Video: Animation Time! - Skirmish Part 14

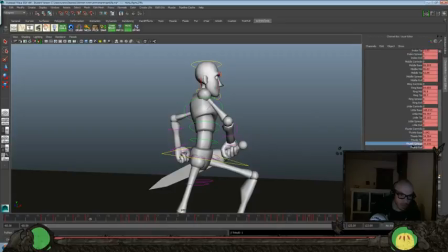Get that thumb out a little bit more. Okay.
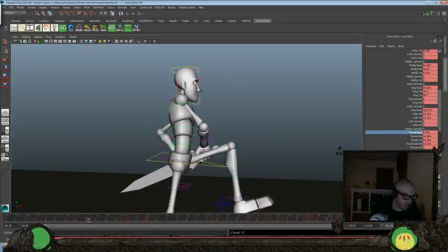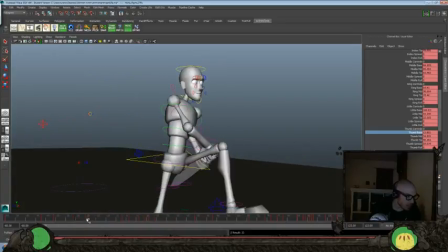So we'll set that one, set that, just so we get better kind of grip over everything.
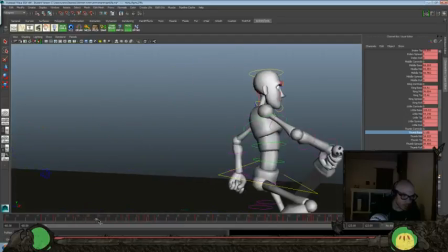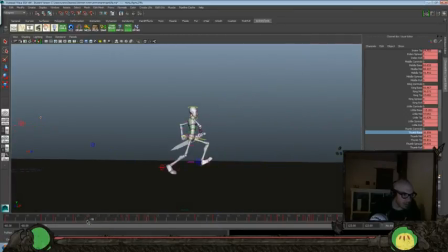Just so we can sell that a little bit better. Alright, I think that finally works a bit better.
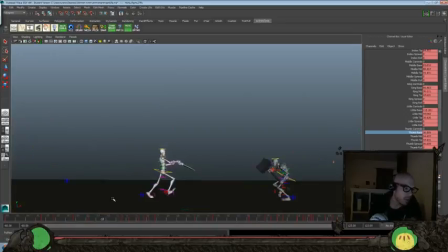The other hand and arm work a little bit better. So let's do just a play blast, just kind of looking through that stuff and make sure that still plays well. So we'll do pretty much beginning to about frame before 2.
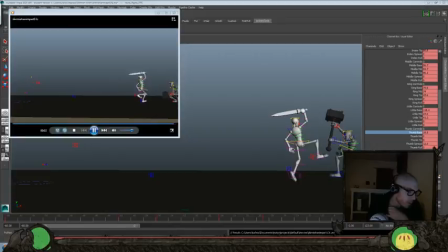And just going to pause this and do a play blast, and let's take a look at it. Alright, it's better, but I think maybe it's a little overplayed on the other arm. So I think we could just turn down kind of how the upper arm is pumping.
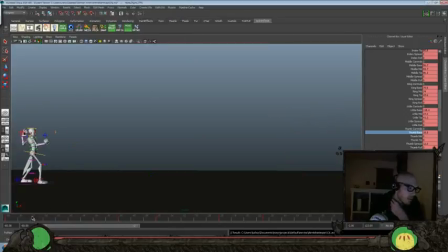Just tone that down probably about 20% or so. Just feels a little over the top here. So let's take this. And again, we want to keep pretty much everything we have.
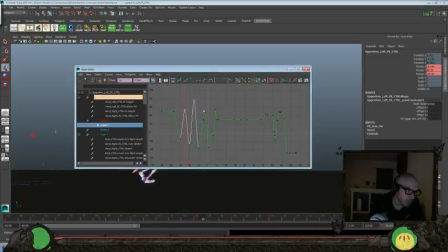We just want to kind of amp it down a little bit.
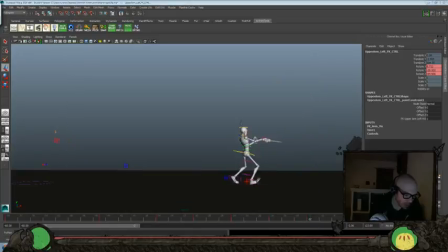And make sure we're just doing it kind of through this area. So we're not really affecting anything too badly here. That way we can still get that thumb going through and see it in silhouette there.
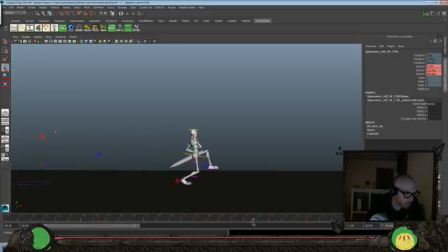Now that's going to be a little bit of a problem. So let's look at the rotate Z here. And let's keep it out a little bit more, just so it doesn't intersect through there.
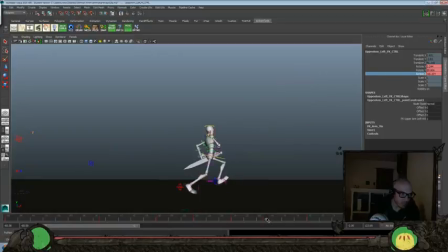Now another thing I wanted to do too is kind of play with the fingers a little bit more on this hand.
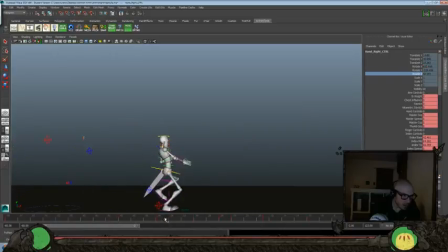So just so we can get a little bit more interesting hand poses here.
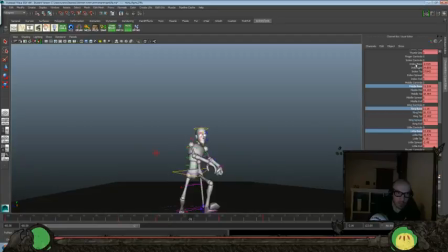Let's go ahead and still keep the fingers out a little bit more. Maybe not hit this quite yet.
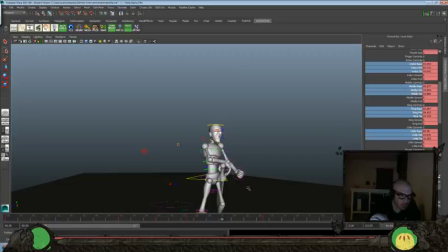So we'll still keep them stretched out a little bit more here. Take the
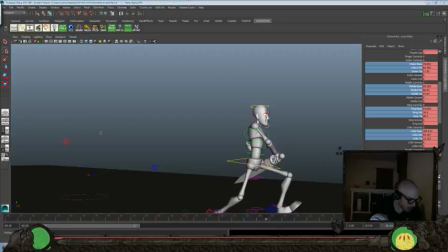index and we'll delay it a frame or 2, and same with the middle here, so they wouldn't have hit quite yet,
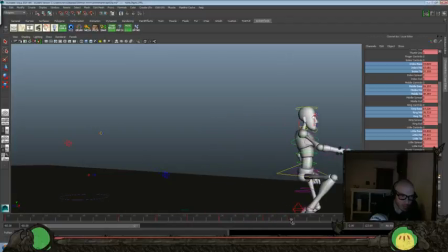just so there's a little bit of variation there.
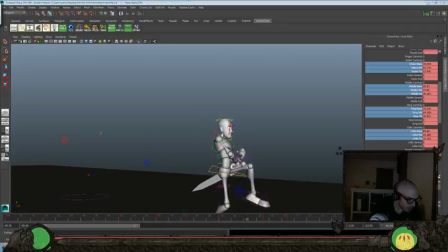And let's take the little and we'll push it forward a frame here too.
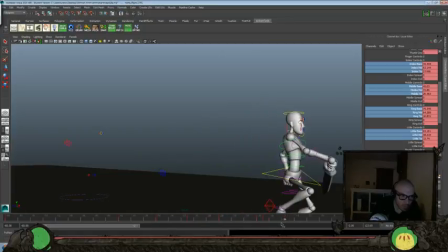Just to vary up that grip a little bit more. Alright, I feel like that's working better. Okay. Well, good. That stuff was bugging me a lot while I was playing through everything here.
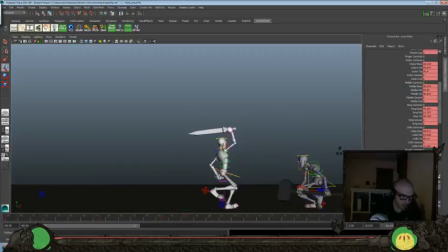And let's look at the hand. Let's go ahead and set it there.